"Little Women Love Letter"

Sure, we can attribute the natural feeling of conversation to the all-star cast of actors,
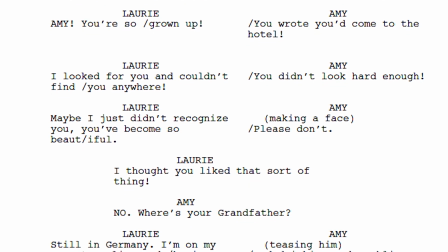12:38 but these slashes highlight how surgical Greta was with her intentions, even adding slashes in the middle of words at times.
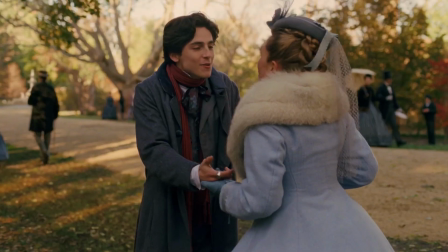12:46 The impact of this maneuver is a stream of energized conversations that also convey a sense of intimacy.
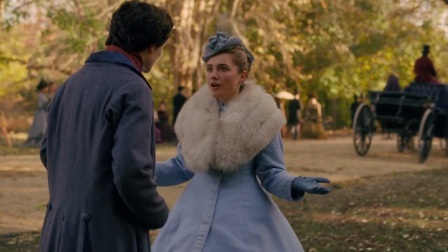12:52 As the characters seem to already know how the other's thought will resolve, and choose not to waste further time before weighing in. It feels more exciting for the characters, and I'm more excited as a viewer. Going back to previous adaptations after watching these conversations kind of feels like listening to podcasts at normal speed after you've grown accustomed to 1.3 speed with the remove silences feature turned on.
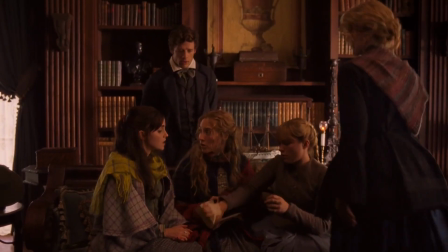13:16 Shout out Pocket Casts. The viewer can pick which frequency to tune into in these chaotic scenes.
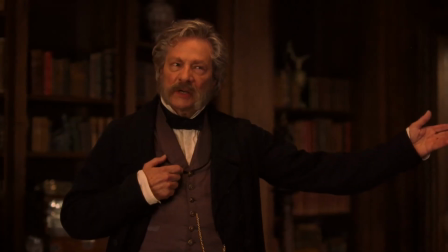13:23 The first scene with everyone in the Lawrence household hosts several different conversations happening all at once, colliding in what Gerwig describes as a controlled cacophony.
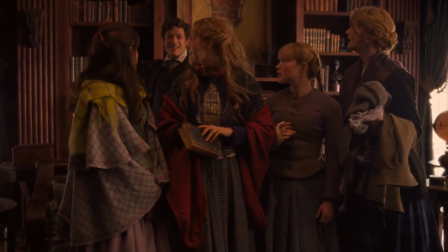13:32 New lines are starting before others finish, and the room is flooded with life and energy.
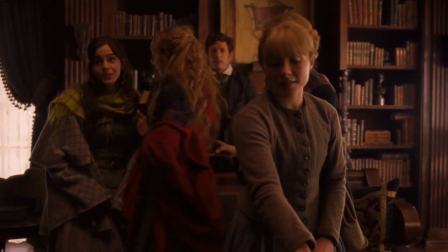13:36 This paints a picture of how bright and impactful the March family shines on the cold and hollow Lawrence household.
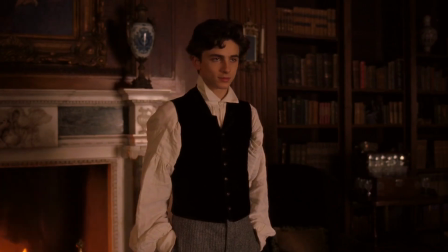13:41 We get rapid glances of characterization and stage setting as the camera spins around the Lawrence study like it's Eric Foreman's basement.
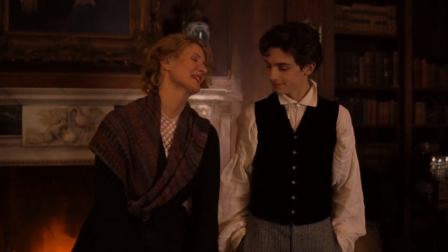13:48 We establish or enforce the following: Meg's motherly instinct as she rushes to care for Amy,
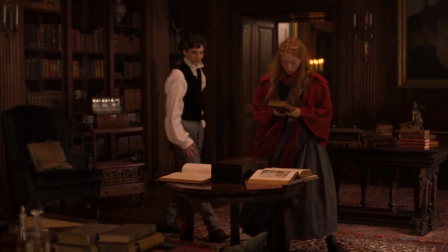13:54 Joe's intellectual instinct as she rushes to check out Lori's dope book collection, Lori's instinct to check out Joe,
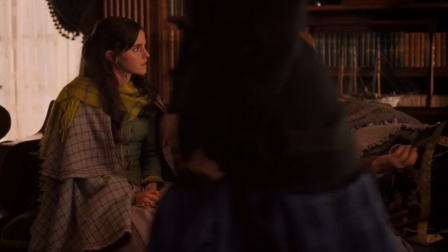14:02 Brooke's infatuation with Meg, Amy's juvenile audacity, Joe's bluntness, Mr. Lawrence isn't as mean as you might suspect,
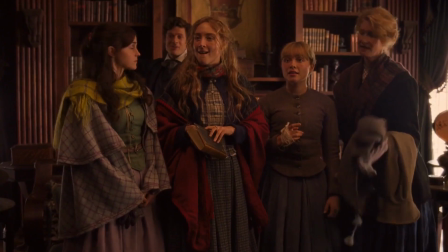14:09 Mari will be your mom, Lori, since you don't have one, Brooke's a huge nerd, and the two households' newly established alliance.
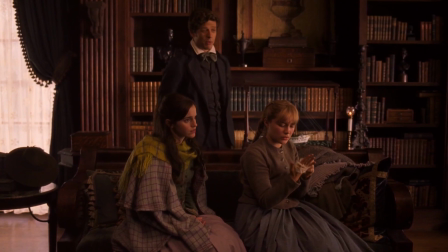14:16 Overall, every sister has their interests shine through, rounding out their character without devoting a scene to each of them.
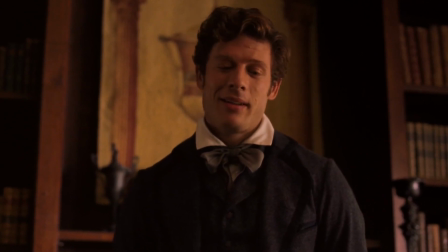14:22 Even Beth's music gets a shout out, and she's not here, which I guess further establishes her as the shy character who loves her home.
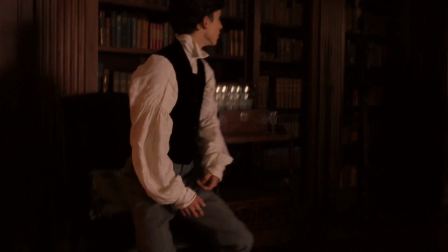14:30 Remember, we've got 700 pages to cover, so let's make every scene count. And as we exit the scene, depending on what frequency you're tuned into,
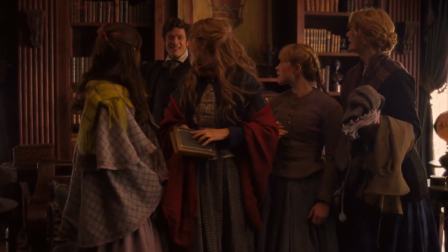14:39 you probably miss one of my favorite Amy moments as she asks Mr. Lawrence, whom she just met, to order her a painting,
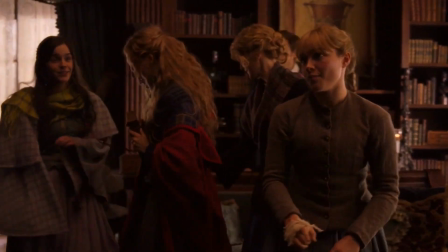14:45 because there are multiple other voices still talking and Joe's is mixed the loudest. It's subtle, but instead of teaching the audience about her characters by giving them a solo, Gerwig reveals their affections together in a playful symphony.
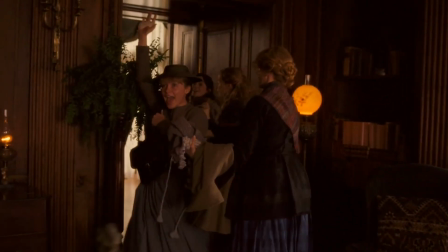14:58 The absence of this controlled cacophony can be just as powerful as the spectacle of its presence.
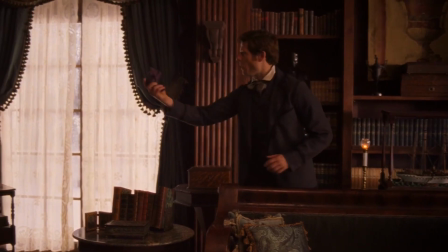15:04 I love the few seconds of Laurie, Brooke, and Mr. Lawrence in stunned, awkward silence after the march crew rolls out.
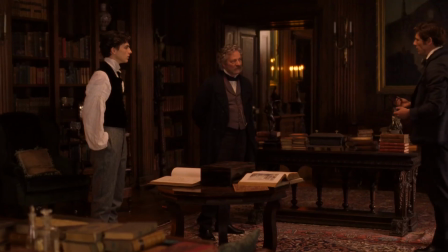15:11 Every scene in the Lawrence house without the girls is dull and lifeless. Laurie is literally looking out a window in each one of them, just waiting for somebody to rescue him from this prison he's in.
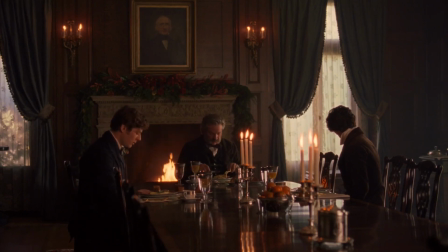15:22 It's like he's in detention.
Perhaps you could tutor my grandson in manners as well as mathematics.
While this highlights a clever way to write conversation, the on-screen fireworks show certainly isn't exclusive to speaking, and we don't lose this sensation when the dialogue drops out.
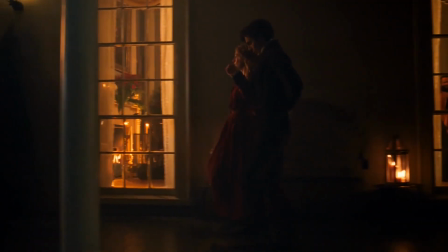15:40 Just look at the porch scene. It's pure movie magic and not a word is spoken.
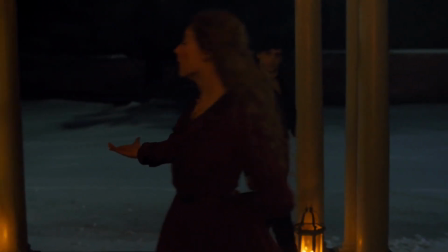15:44 Joe and Laurie escape the party for a fairy tale of a first date in what is one of my favorite scenes in the film.
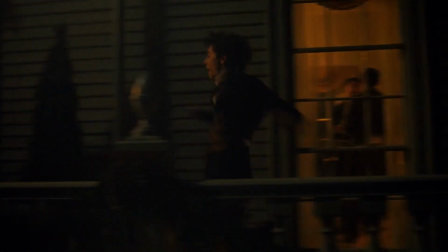15:50 It's propaganda for a lifestyle of leaning in that I want to subscribe to. If you're not into the porch dance, you probably keep your hands down on roller coasters and think Fast and Furious movies are dumb.
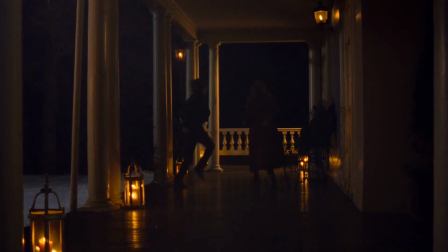16:01 This clinic of fun dwarfed every subsequent version I watched in the other adaptations,
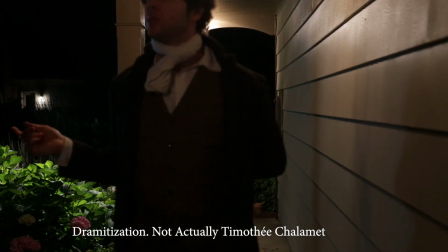16:07 especially 2018, which I might characterize as movie cyanide.
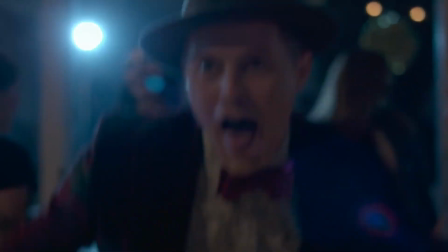16:11 And I know I shouldn't dunk on Laurie for dancing or dressing, like nobody's watching,
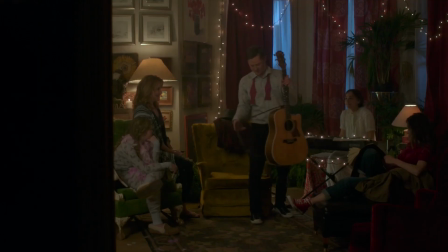16:16 but when you give him a fedora, a Range Rover, and a habit for playing the acoustic guitar in front of people he's just met,
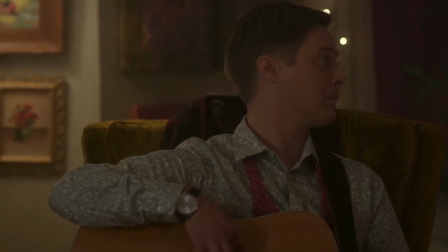16:22 I stop rooting for him pretty quickly. Anyway, back to the porch. Just look how smitten Laurie is.
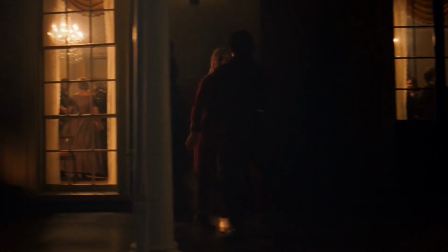16:28 Tonight he's met Joe March, and I don't know that he matches this level of joy for the rest of the movie.
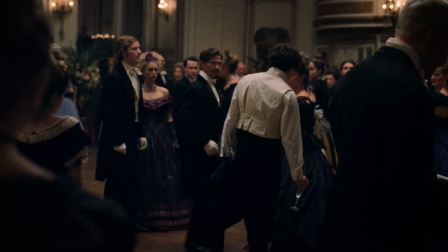16:34 He's just fun to watch in this. Chalamet's physical acting throughout the film is chef's kiss. Gerwig said this scene was the most fun to shoot, and now I know why. And while we're talking pace and storytelling strategies, can we talk about the time jumps? This was my first experience with the story, and I assumed the original was told in time jumps too, because it's done so well and so precisely. I think this is the real master stroke that sets Gerwig's adaptation apart from the others. We have two different origin points, set 7 years apart, that both only move forward. If you prefer to visualize your timelines in terms of Nolan films, this best matches the Dunkirk approach.
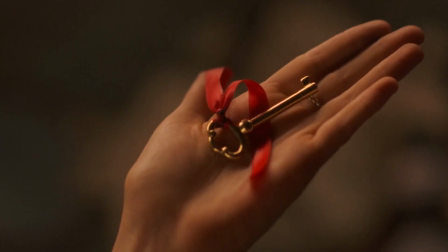17:18 The flashbacks provide past context to everything happening in the present timeline.
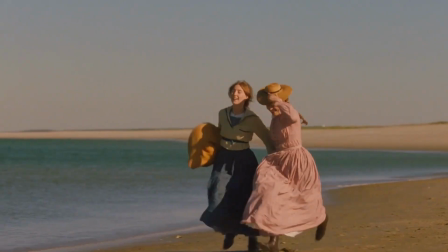17:23 Scenes from the past are color graded with a warmer, vibrant yellow tint, while the future timeline dons a colder, bluish hue.
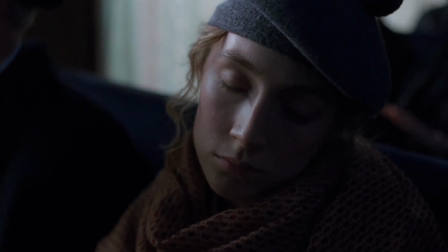17:30 Throughout the movie, Gerwig transitions from one timeline to the other, with scenes directly mirroring or sharply contrasting one another.
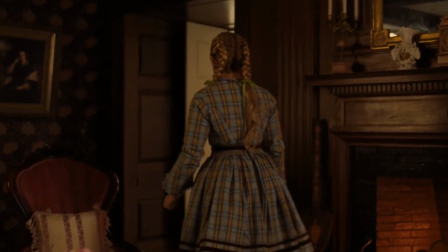17:38 The story beautifully weaves between the two timelines, with each scene in one timeline setting the stage for the next scene in the other.
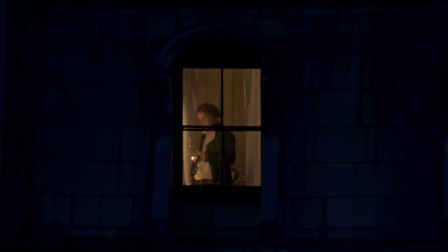17:45 Once we learn Joe tells her life story in the novel, the past timeline can serve as a stand-in for this novel, bringing what actually is reality into question, which is more interesting and kind of just how memories work. But why is this cool? What does this do for the film, and what does this do for us?
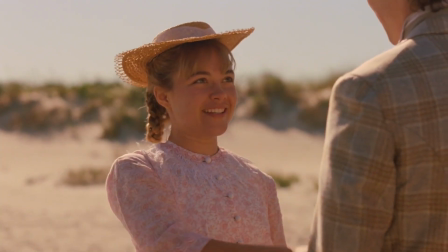18:02 In addition to providing context of the past moments that influence the characters' current lives,
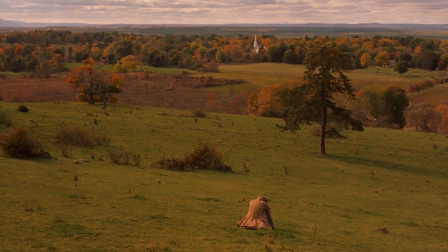18:08 the past scenes build up masses of potential energy that can be realized in their present counterparts.
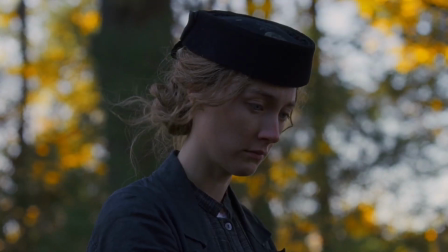18:12 The time jumps really highlight the dichotomy between the past and present lives of some of the girls. For example, when we cut from this
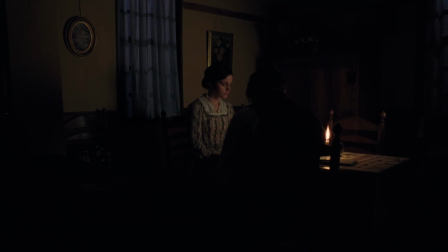18:21 to this, the pain that Meg is feeling in the scene is amplified by the feeling that life was just so easy and carefree a few frames ago.
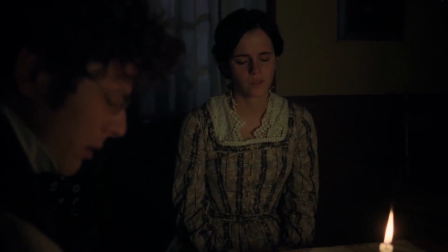18:30 The present scene feels much colder and lonely in comparison, while reminding us how events in our past influence who we are and what we value. So when Beth dies,
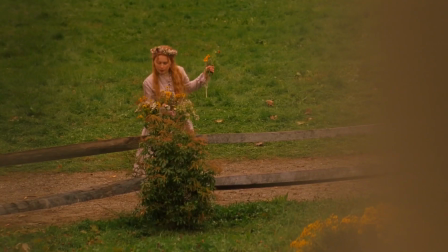18:43 Beth dies, and we cut to her having the time of her life at Meg's wedding, it compounds the pain of loss we just experienced.
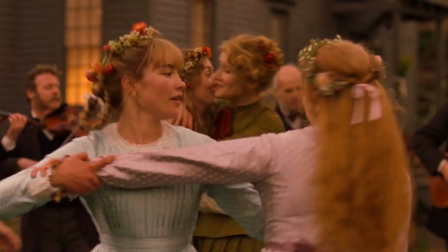18:51 If you've lost someone, you've probably caught yourself saying, "Oh, but they were just here." Like, you see something that reminds you of that person and you want to tell them, but then there's that microsecond delay before you realize the hard truth that you can't. But they were just here. That "oh, but they were just here" sting is what I think Gerwig captures so perfectly in this
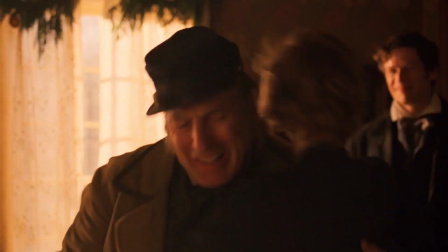19:12 moment by brutally sandwiching Beth's death between two of the brightest family celebrations in the film,
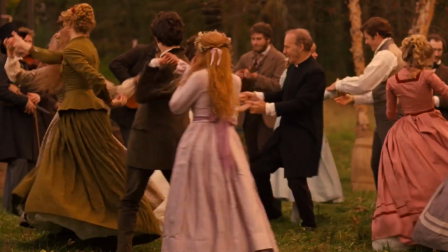19:18 highlighting how crippling her absence is and how precious her memories are.
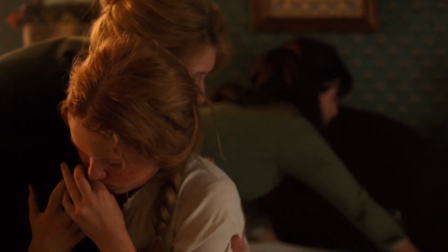19:23 And I'm sorry if I'm burying the lead here, but Beth's death is a beautifully executed scene,
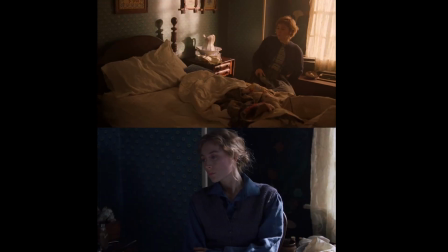19:29 tragic but beautiful, and maybe the biggest example of emotional whiplash the time jumps subject the audience to,
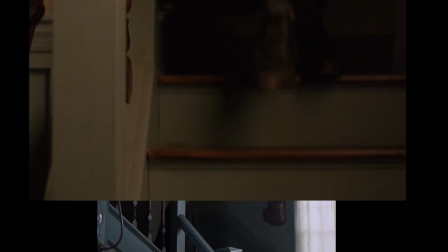19:35 as both scenes are blocked and edited identically, yet yield opposite conclusions.
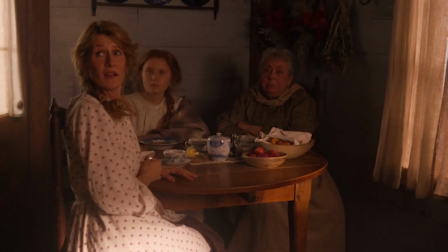19:39 In the fairy tale glow of the past, we get a happy resolution, as everything works out the way we hoped it would.
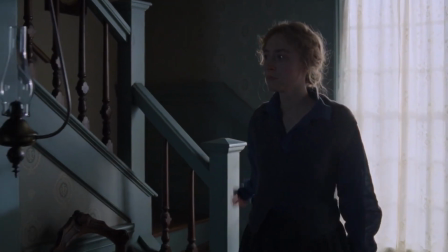19:47 As we return to reality, with a cut to the darker, cooler color grading of the future,
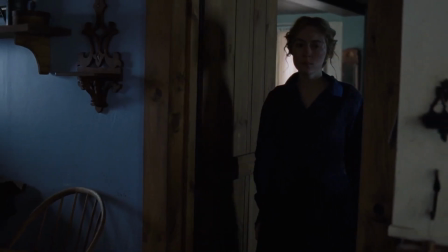19:52 we are punched deep in the gut with a brutal reminder of how things in life don't always go the way we wish.
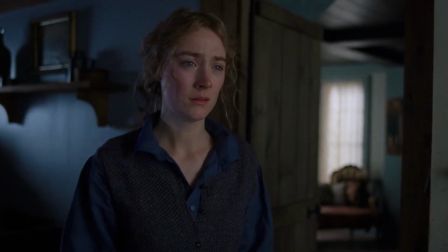20:02 This speaks volumes for the film.
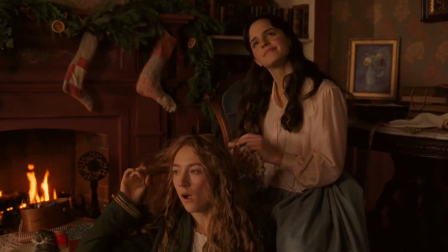20:05 In the hopeful-tinted scenes, we hear the girls proclaiming their lofty, naive idealizations, only to see these bright ambitions are often snuffed out in the future.
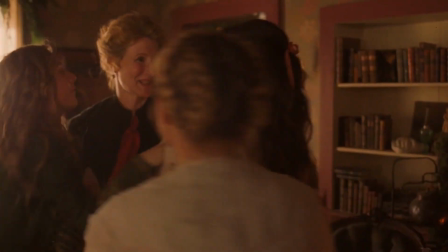20:16 Flashback scenes are often contained to the cozy March household Gerwig describes as an egalitarian utopia,
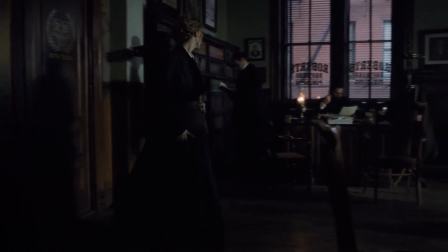20:21 while future scenes tend to brave the unforgiving, disproportionate outside world. I like my heroes to bleed a bit, which most would agree makes for a more interesting character. And none of these girls make it to adulthood unscathed by the realities of life, especially life for a woman in 1860. Life is hard and families are complicated. This might be the easiest truth to relate to in the film.